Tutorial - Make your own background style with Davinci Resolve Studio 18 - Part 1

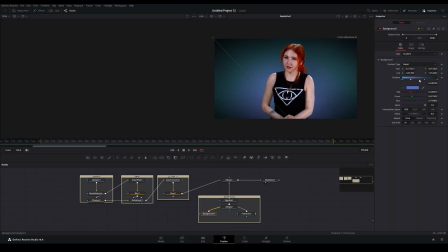The goal is to maximize foreground and background separation with color contrast, cold background and warm subject. It makes model really pop out. We are also introducing a new node called Fast Noise.
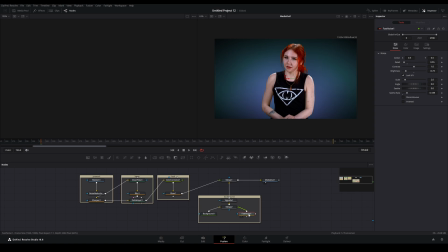This is to generate some movement in the background and if the light source would have some kind of dynamic interaction with the environment. It can also have its own colors, but we'll leave it to default for now. To create motion, I will put a small number in to see the rate.
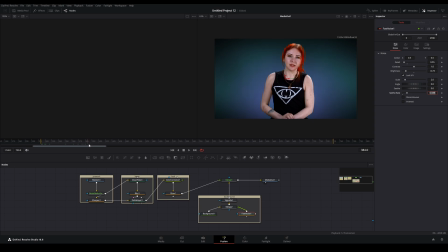The bigger the number, the faster the motion. As you can see, when we play forward, the background starts to vary, and that's exactly what we want. Increasing the scale value, we can force the entire background to move to add an extra level of dynamics.
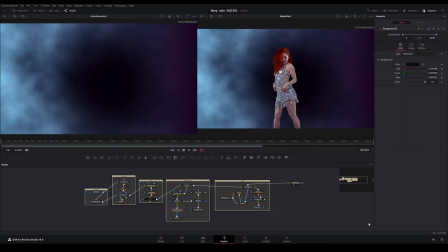For example, to simulate fog on stage. To further dramatize the look, we can add yet another solid color background to darken the area around the dancer, and also add circular polygon to contain the effect just around the subject. And lastly, increase the soft edge to smooth the transition.
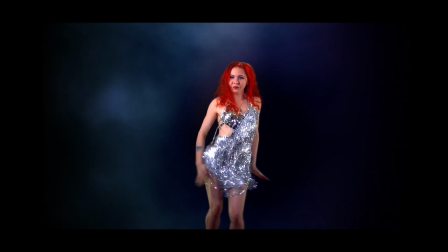This will help with establishing the focus on the character and set folk more into the background.
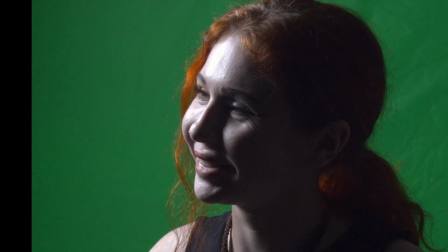And finally, here's an example of classic dramatic shot.
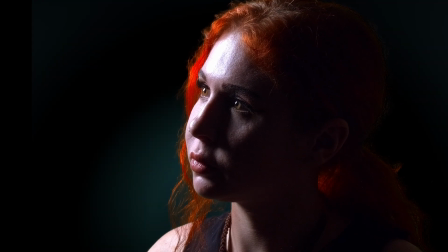We want to fully utilize the contrast between light and dark parts of the subject
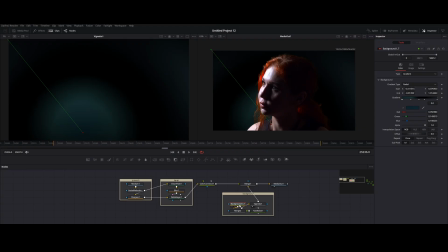by ever so slightly adding a little glow near the chin and the cheekbone area, decaying towards the shoulder line to create an illusion of spotlight hitting the backdrop. Also, we will add some colors to the upper right corner to recreate light bounce and soften luma balance across the frame.
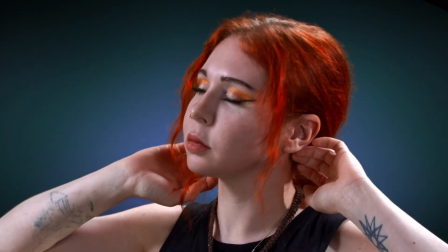Background is an excellent tool to enhance the look and feel of your presentation. Create your own style and have fun with it.